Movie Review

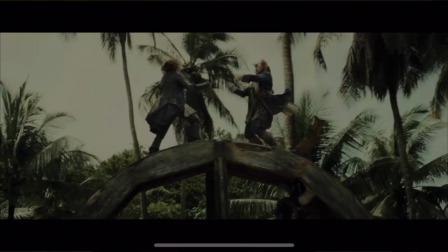If you've never seen the swashbuckling tales of Pirates of the Caribbean, I would highly suggest changing that.
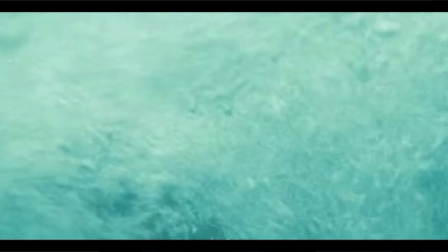A series known for its adventurous and unique storyline, Pirates of the Caribbean are some of the only successful pirate films in the entire cinema franchise. Hi, I'm Liza, and today I'll be reviewing Pirates of the Caribbean At World's End. At World's End is the third film in the Pirates series and also happens to be my favorite. With stars such as Johnny Depp, Orlando Bloom, and Keira Knightley, it's hard to ignore the talent within these films.
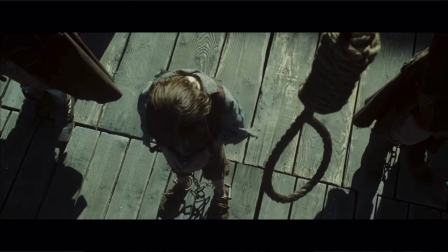Pirates 3 opens with a devastating scene showing the king's orders to suspend his subjects basic rights until every pirate is dead in
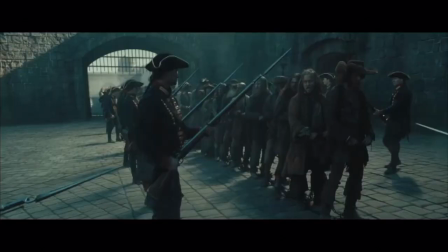retaliation and because pirates are very proud people they begin singing the song hoist the colors which acts as a catalyst to the rest of the storyline
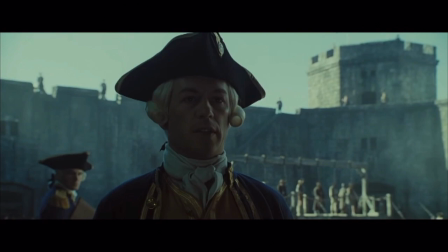they've started to sing so much happens in this film but in the simplest of terms pirates 3 is a
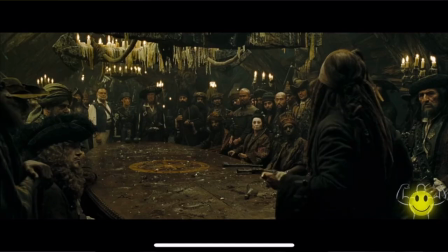huge battle between the three strongholds for control the sea with the three strongholds being the Pirate Lords,
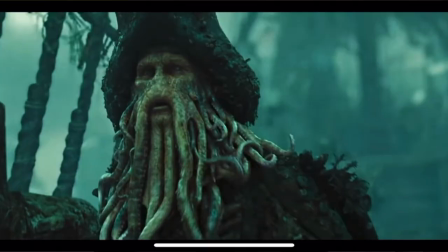Lord Beckett and the East India Trading Company, and Davy Jones. The storyline follows the alliances and betrayals between all the characters as they try to achieve their own personal goals.
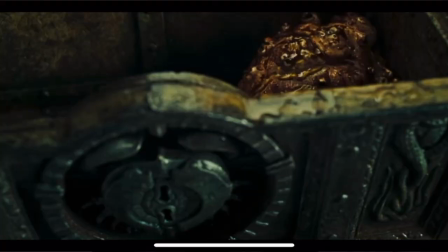All the characters' goals are intertwined by the need for the heart of Davy Jones, which is the key to controlling the sea. Now, some of the characters' goals don't involve taking control of the sea, such as Jack, who wants to live forever, and Will, who wants to free his father, but they still need the heart in order to do these things,
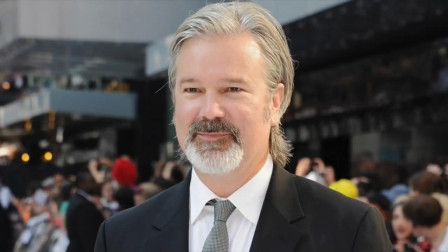so tough luck for them since this has proven to be a task that has spanned over two whole movies. In the first two pirate films we can see some very impressive visuals by director Gore Verbinski and this film is no different. Verbinski has a talent of making the audience feel as if you're actually in the film with the characters with his impressive set designs, CGI, cinematography, makeup, and costumes. The makeup and costumes are exceptionally realistic and make the characters very believable in addition to their superb acting. You can tell the actors are very in tune with their characters because a surprising amount of the lines in these films are improvised, such as the famous scene in the second film about Jack and his jar of dirt.
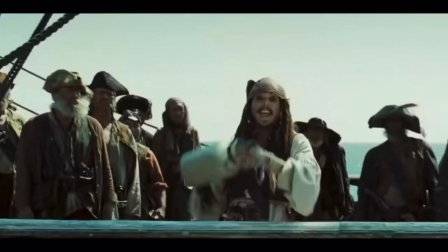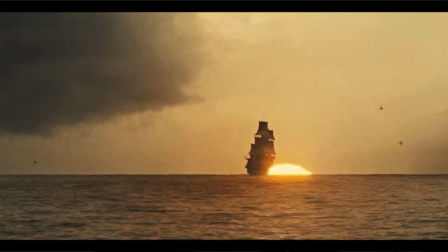Moving on, the cinematography in this film allows for some stunning visuals out at sea and allows the storyline to move along quite nicely.
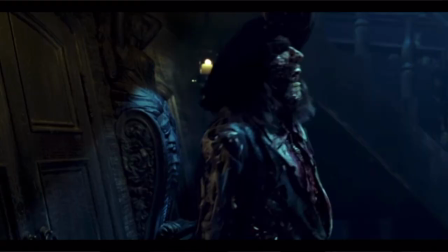In addition, the editing used to tone down the color and give the film a darker look with cool blue tones helps to aid the mysterious thrill-seeking pirate feel. One thing in particular that has always impressed me with these films is the cgi quality however it seems to be a tad inconsistent in this film
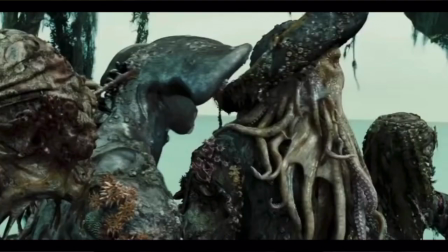there are some stunning scenes such as when the black pearl is flipped upside down and i would not be surprised if the tentacle cover davy jones walked right out of my television screen but in other scenes it looks quite childish one scene in particular in this film that always impresses me is towards the end of the film when lord beckett and the east india trading company finally meet their demise during the scene we see lord beckett in shock at
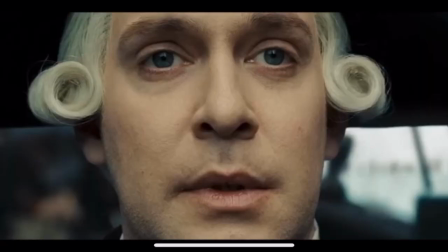the turn of events unable to give his crew orders and delivering his famous last line.
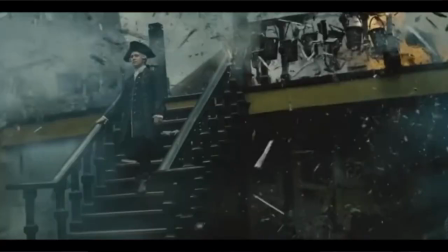He then elegantly walks down the steps of a ship while everything around him is being absolutely obliterated by cannonballs.
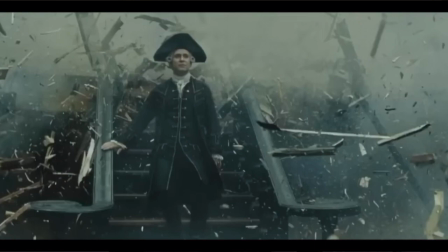The juxtaposition of his calm demeanor and the destruction around him makes the scene very moving and the CGI really just tops it off.
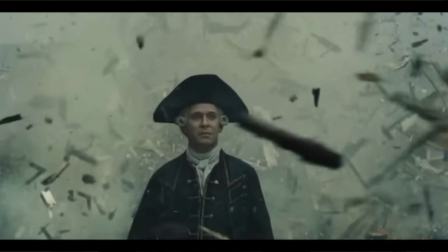The ship being destroyed looks very realistic and the details such as the splinters bouncing off of Beckett make it even more believable. But then there are other CGI effects that I honestly don't know how they made it into the final cut. And coincidentally, if you keep watching the video that I just played, you'll see what I'm talking about.
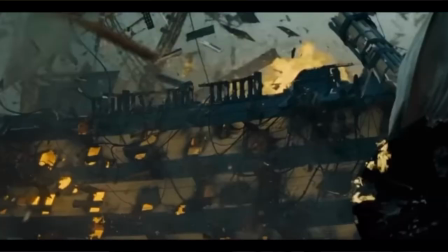There's something about these flames that are just not sitting right with me, and I think it's because it looks as if I inserted an explosion from Video Star. Maybe it's just me, and maybe I'm being a little harsh, but I just think it looks really cheesy, and considering how well the CGI is in the rest of the film, I was a little surprised by this scene. But nonetheless, the series continues for two more films, which I would argue are not as good as the first three films, probably due to the change of directors, but overall Pirates 3 was a success. We get to see the hopes and dreams of each of the characters, which allows some personal connections to be made by the audience,
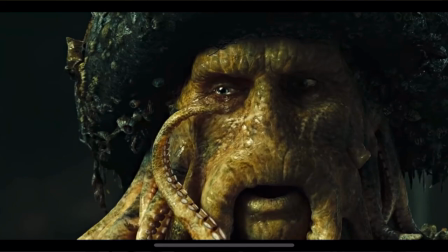and we can even feel some sympathy for the merciless Davy Jones as we learn a little bit about his backstory.